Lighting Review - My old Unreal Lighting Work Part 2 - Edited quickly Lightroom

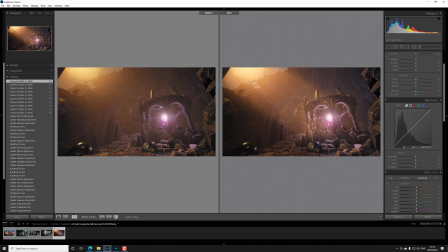249s
So let's look at the histogram and see how light information is being spread out. So you can see that it has a little bit more evenly information being spread out. Let's look at this one.
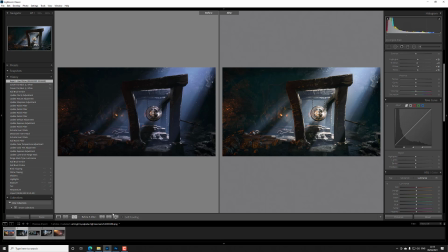269s
This one I try editing a little bit quickly to kind of show that there's always a different way of lighting. There was nothing wrong with this one, but it's also pretty dark, and you can see it's so dark that it's spiking even during the edits.
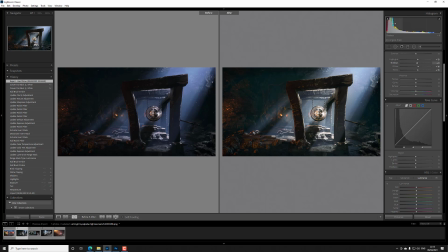284s
So if I were to fix this edit even more and kind of even the light out,
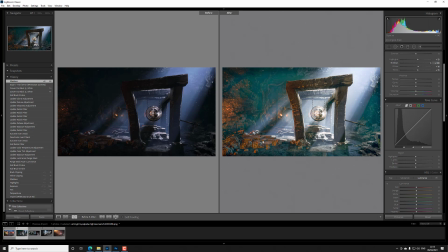290s
you would see that I would have to go quite a lot, and it will ruin the image even more.
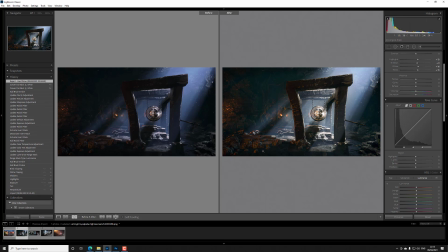296s
So normally when that happens, I kind of already know that I have a bad piece, and it's not a bad piece, but it's not as well as it could have been in terms of showing the shape and the form of the surrounding areas.
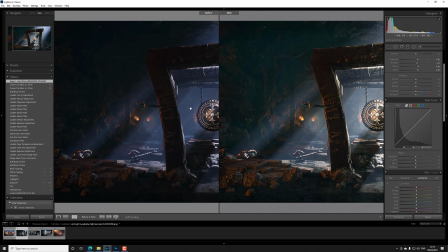311s
Because if you really look closely here, you can see that
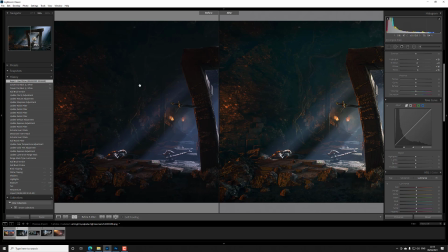316s
I laid it pretty well enough that you could see the specular effects of the shape. So it's not poorly lit, but then in comparison you can see this one is still pretty dark. But and I put some color in as well, like a green mist in the background in the darkness here as well.
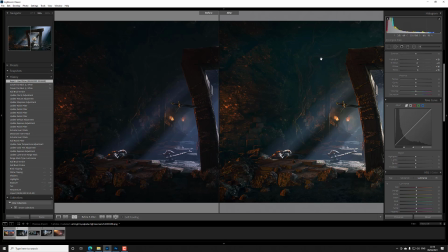333s
So you can see the shape even more clearly, but more importantly, you see this rock here coming in on the side a bit more clearly, and you can see this one a bit more clearly.
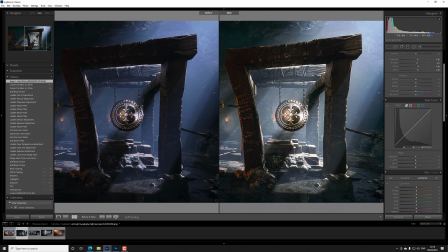345s
So having a look in the middle, you can see it pops even more strongly, it's more clear, right?
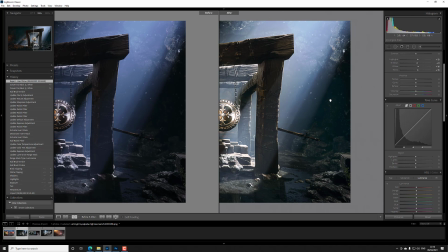352s
And on the right side you see some more detail in the back here.
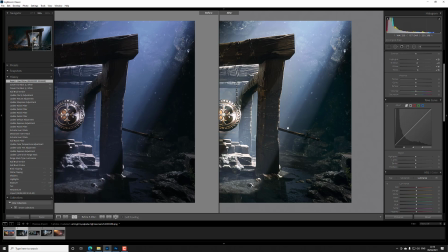356s
It's not too much, but you see it still. So these are some of the changes I tried doing very quickly.
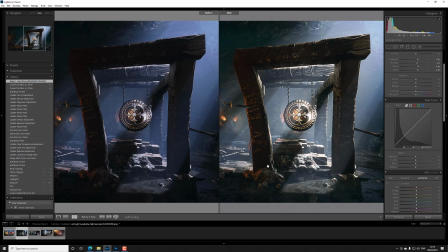364s
Again, we are focusing on the focal point, so that's why I put this together here. This piece was put together. This is the particle cave by Epic Games, but these pieces are from somewhere else, and I built this location to kind of serve my purpose and idea.
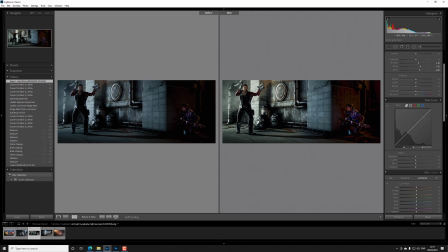384s
And then we have another piece here. Here you can see it's pretty dark, it's contrasty, but it doesn't necessarily have the push. You can see if I change here the information, it doesn't really go very long in terms of the information here, and it's pretty dark.
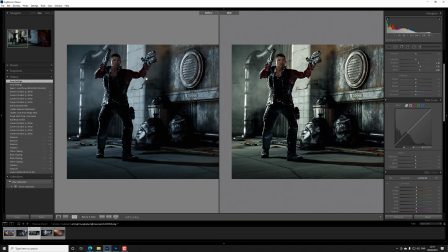402s
But in the edit piece you can see that I managed to put in a bit more color and different color scheme, but still I can see the background a bit, and it's actually popping out the character even a bit more,
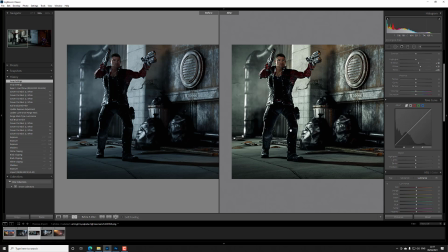417s
right? Because it's bright back and he still is having dark clothes. But if I wanted to, obviously I could have picked him like this, I could have inverted it, and I could have tried popping him more,
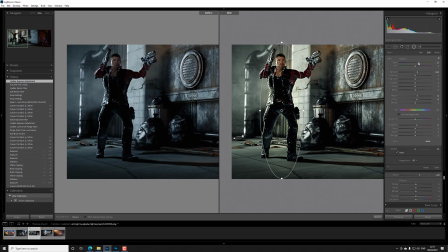433s
even a bit more, and give him maybe a cooler color and a green color to fit him more in the background. Pop up the highlight a bit to get the blacks up a bit more.
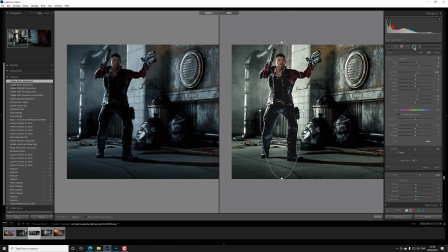456s
You know, I'm not photoshopping, light shopping a bit correctly, but you can see that I could have done some more quick edits, obviously, to make him pop up even more.
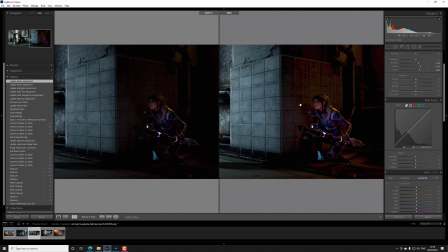468s
And I could do the same with this character, but it's pretty obvious. You could have maybe worked on the feet a bit more and get those shapes, get the shape here a bit more as well.
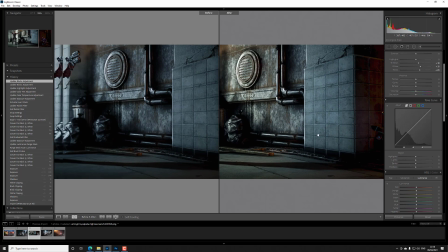480s
So these are some of the things we could have worked with. Here the purpose of the shadow is to lead the lines,
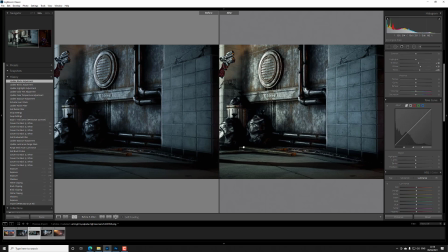486s
so he's pointing this way and the shadow is directing our eye towards her as well.
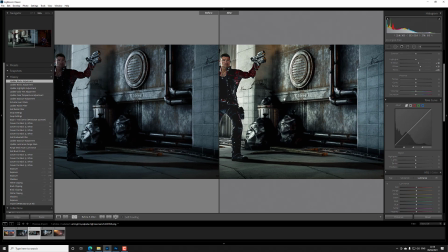492s
The same goes for the pipes, these walls, they are all
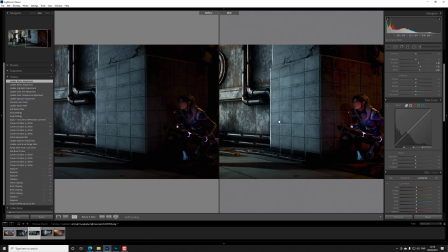497s
compositional purposes pointing towards her, right?
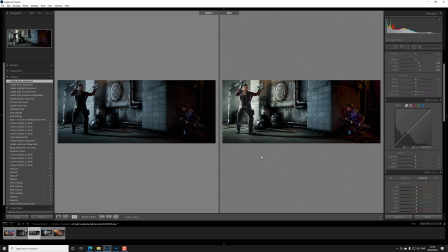503s
So again, you can see the difference is pretty obvious. You see the shape, you see the color that I lost information here is now back on this area here.
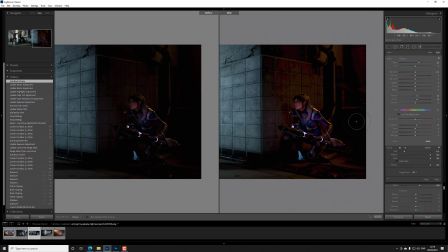514s
So in this particular case I might decide to go in, do some color here on the ground, and I don't know, try and get it back up, some of the information here. Obviously I have no idea how to use Lightroom,
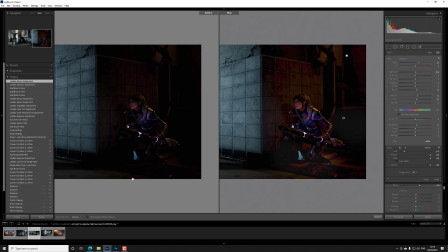533s
so that doesn't help, but Lightroom is good for me to show you guys
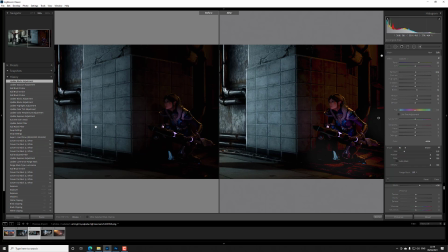541s
some more better edits in terms of color and shape and form.
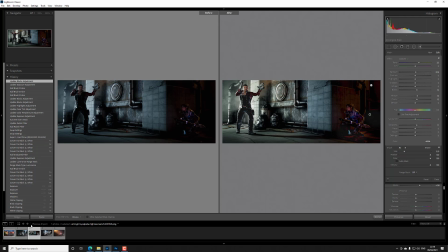548s
Okay, and there we have it. That's a good one. It's not a good one, it proves my point. This was done like 2-3 years ago, I don't know, it's been a while since I've done all of these pieces.
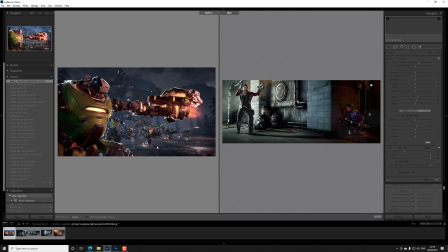560s
This was one of the better pieces I did.
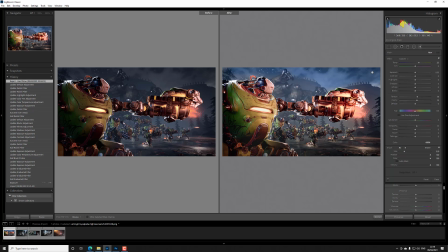563s
Here you can see, this one took me weeks to do, obviously, because I was learning to do the poses myself and put in the effects and create the mood of like a running army fighting,
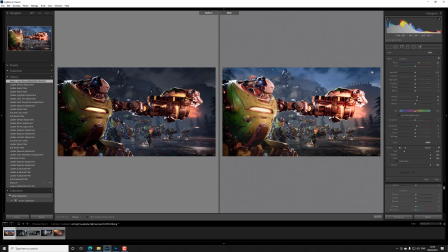580s
and then lighting all of them individually. So it's a lot of lights here and a big version of it. But what makes this piece the weakest, what ruins it the most, is actually the background and the color in the background and the mountains and the trees. there's a blog I have at
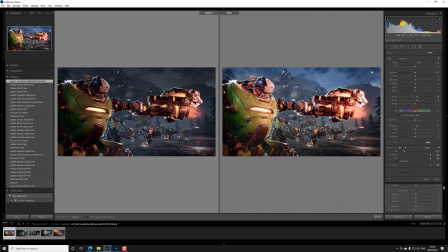598s
amit.gp which has a breakdown of this, and you can see how much I try to kind of figure out. So eventually I took it off just because of the background, not necessarily because of the posing. The framing is great, it's not bad at all actually, but
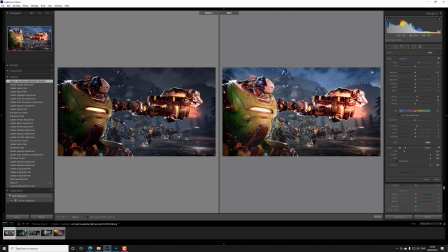614s
for this video I did spice it up a bit more. I always like this kind of popping more, so I popped it a bit more. Arguably might have made this too bright, so you are obviously losing a bit of gradient in this kind of style,
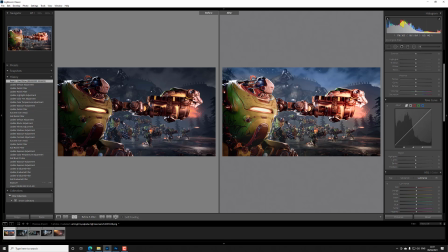632s
so I might maybe have decided to go in a bit later again, or fix it in this case and kind of gradient it down a bit. I might do the same for this area and this area,
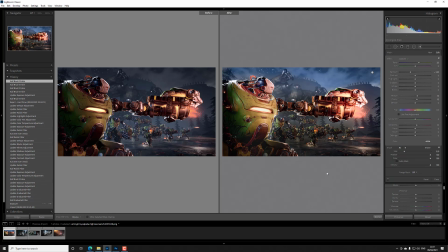648s
and kind of also consider doing it this if I wanted to make them a bit dimmer. Maybe even this doesn't look good on him, this current edit, so I might have done some of these things to make him pop a bit more hair and make it gradient, right?
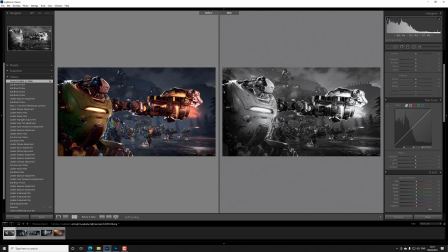667s
Either way, you can see that this is a very, very clear, crisp version of it.
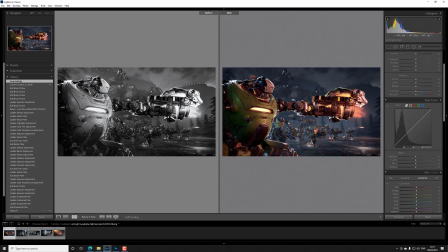673s
Now if I do this, you can see it's not a bad piece. Like I said, it's a pretty good piece. It's just the background isn't good enough, and I didn't want to fix it too much. But here you can see it has a nice gradient in the old one, has a bit nice gradient coming in.
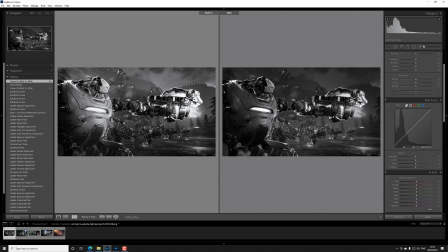693s
So arguably, if I were to do like another edit in front of you, maybe I would just do this, pop it up a little bit, pop it up a little bit, right, and then take this away.
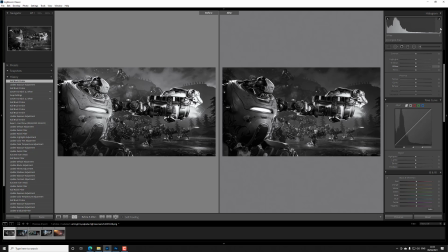711s
You can see it's starting to get some more white here. Then I might draw this, and I might have said, okay, let's make it darker actually, right? And then I might have a look,
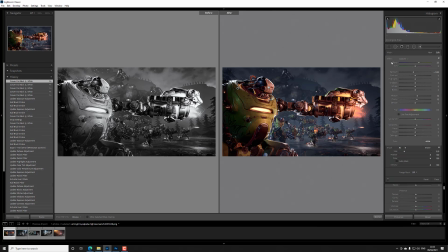731s
right, and just check the information here. And obviously I would do more stuff obviously if I were to edit it more at this stage.